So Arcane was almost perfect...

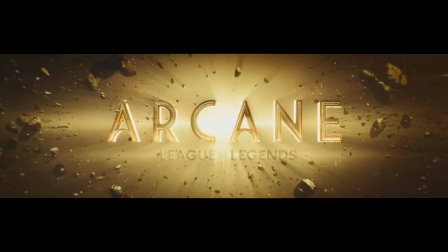0s
Arcane, a Star Wars story. Arcane is the internet's golden child. I should probably say up front that I did enjoy the show, but there's definitely flaws that are being lost amongst all of its praise. Story-breaking issues that left me unsatisfied with the current state of the show, and had they been addressed, could have really benefited the series. I don't know how hot these takes will actually be, so please, don't lose your nuts. I made a nice little number list of each topic, but before we get into the criticism, I thought it would be nice to share how much of a positive experience I had with Arcane.
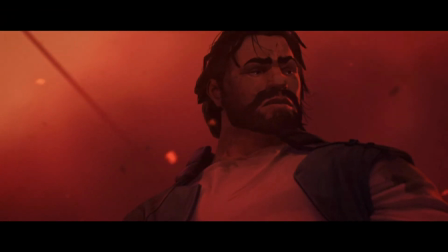27s
Number one, strengths of the show. The intro sold me on this series. After watching the first three episodes, I enthusiastically recommended it to everyone.
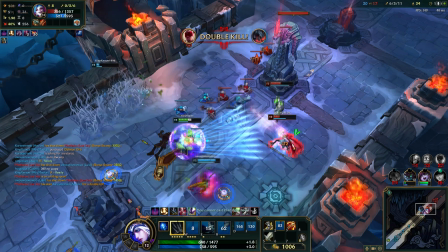35s
Arcane got me to jump back into League of Legends, a game I hadn't touched in almost a decade. That's how quickly I was invested in this series.
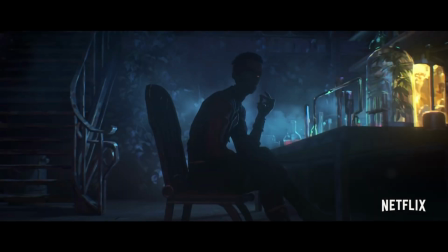41s
The animation was incredible, the way it captured the lighting and the dingy setting of the steampunk atmosphere.
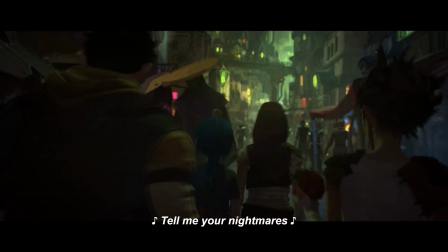46s
In the intro, we got this moving prologue. Everything was emoted through simple and poignant expressions. Besides just looking visually distinct, the movement of the animation was equally impressive. When these characters run, they run and really throw their weight around. The desperation shines in these moments and it's emphasized with the impacts and shakes of the camera.
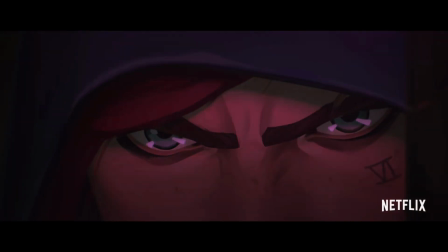63s
There's so much fluidity, spit and all, and the dynamic movement of the shots that enhance the storytelling and really sell the rugged impact that these characters can throw around.
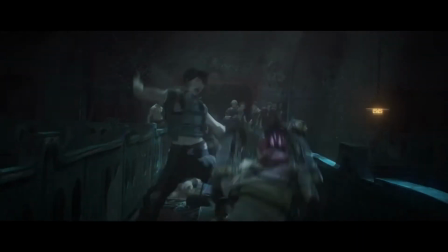72s
The fight scenes in this series are fantastic. People absolutely get put down on this show.
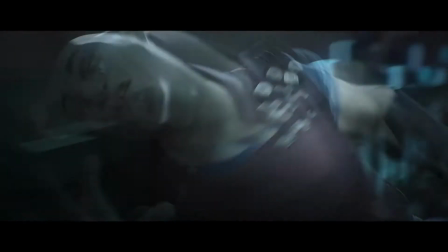76s
It's been a while since I've seen someone who'd been hit that hard and I just went, oh, they're either dead or wish they were because that hit was life-altering.
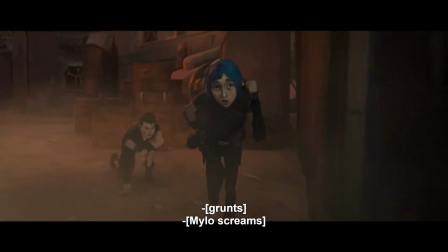82s
The character blocking is present in every scene. Everyone is active and fulfilling a purpose.
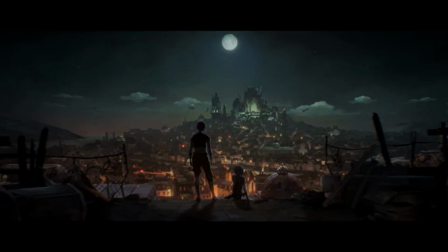87s
Overall, the choreography is rugged and dirty, which really sells how brutal the hits can be, and the strength behind every character.
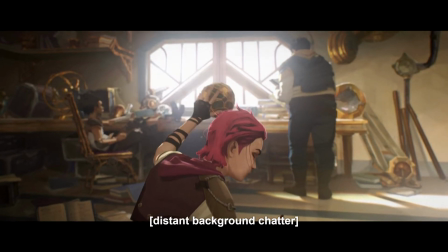94s
Vyvery's swagger, and she has the skills to back it up. There are moments of just pure cool sprinkled throughout the show, and I absolutely love it.
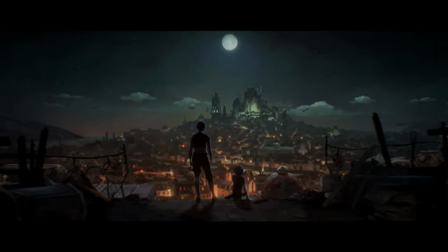101s
All this probably comes from the years of character design at Riot. The art design and mannerisms of each character are distinct, and make an immediate impression of their personality. The first three episodes were tight-knit stories that took its time to get us established in this world.
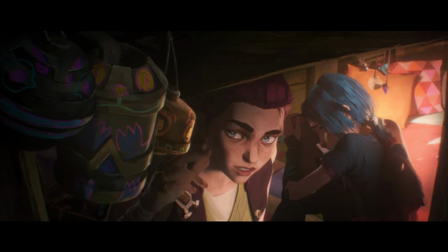115s
The most interesting of those story threads was the relationship between Powder and Vi. I'm going to emphasize Powder because Jinx is a whole can of worms that we'll get into later.
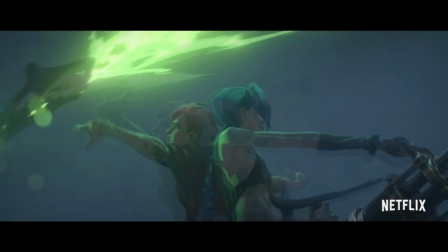123s
What I loved about their dynamic was highlighted by the way Vi carries herself,
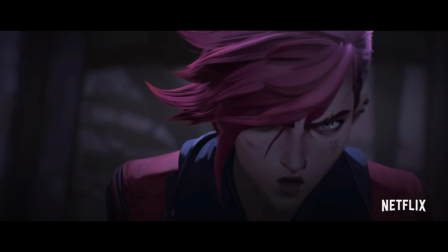126s
the difference between the ruffian tough gal shell Vi masked around everyone, and the gentle, encouraging sister she was towards Powder.
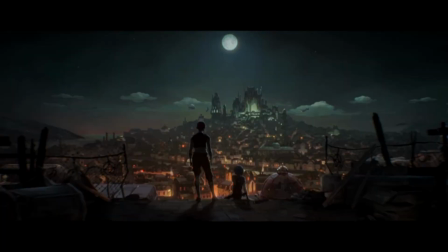133s
Vi genuinely wanted to leave a better world for Powder, and it's easy for me to want to root for them, to be reunited and reconnected as sisters. So where did things all go wrong? Number two, the bridge. We get this touching moment when Vi tells Caitlin about Powder and her growing up,
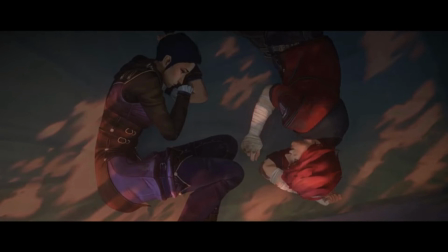147s
how they try to outdo each other by creating the scarier imaginative monster, and that she would comfort her if Powder got too scared. It was a great way to reflect on their history and dive into Vi's current mindset. The way they let things off haunts her and she desperately wants to make amends.
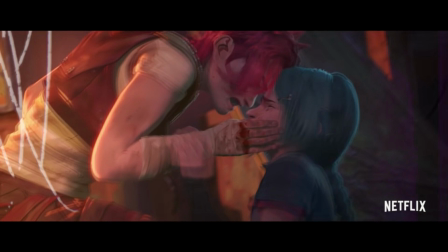161s
What's frustrating is that Vi's agency to find her sister shifts to fit the story.
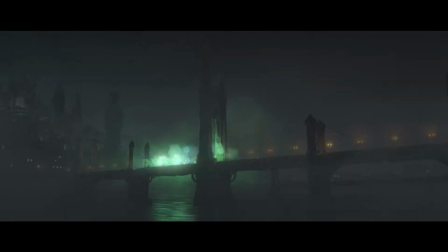165s
By the time they arrive at the bridge, Vi had gone from wanting to help take down Silco with Echo and Caitlin to dropping that ordeal in order to find her sister. I can't leave her again, she says. And it makes me ask, why is she just feeling this now? If it couldn't wait until after the council meeting, then why did this thought occur to her while she was still at the firelight base?
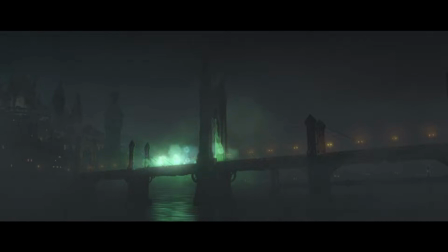183s
Clearly this is a priority to Vi since bailing on Caitlin and Echo is acceptable to her, even though they were trying to take down Silco, an action that would only benefit Vi's cause to reach her sister. Silco is not only responsible for the murder of her surrogate father, but for all she knows, is also responsible for indoctrinating powder in the first place.
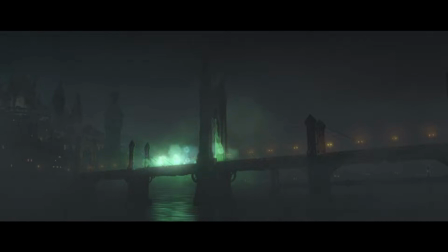200s
But apparently this just clicked with her on the bridge and she'd rather drop helping them out and go track her down. It seems like this that hurt the show because it's clear that they're only separating her, but only just far enough so that she can still witness the actions that are about to transpire and jump back into the scene.
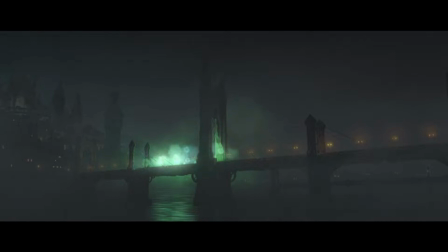216s
Jinx being Jinx does some terrorism, which leads all the characters out of standoff.
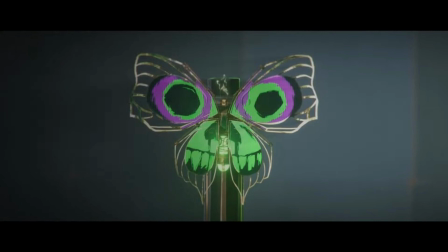221s
So then not only does Vi first leave them on their own to begin with, but then when she gets the opportunity to do the thing that she just left them for, you know, go reconnect with her sister,
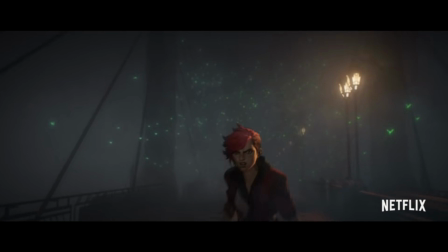230s
something that, in the current situation, would be the most beneficial for all parties, considering she has been most effective at reaching powder,
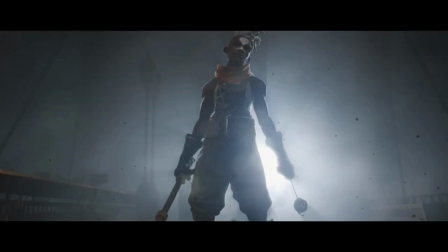237s
Vi instead lets Echo take the wheel, gives a sad look at her sister, and puts a pause on, I'm going to reiterate, the thing that she had just left them to go do.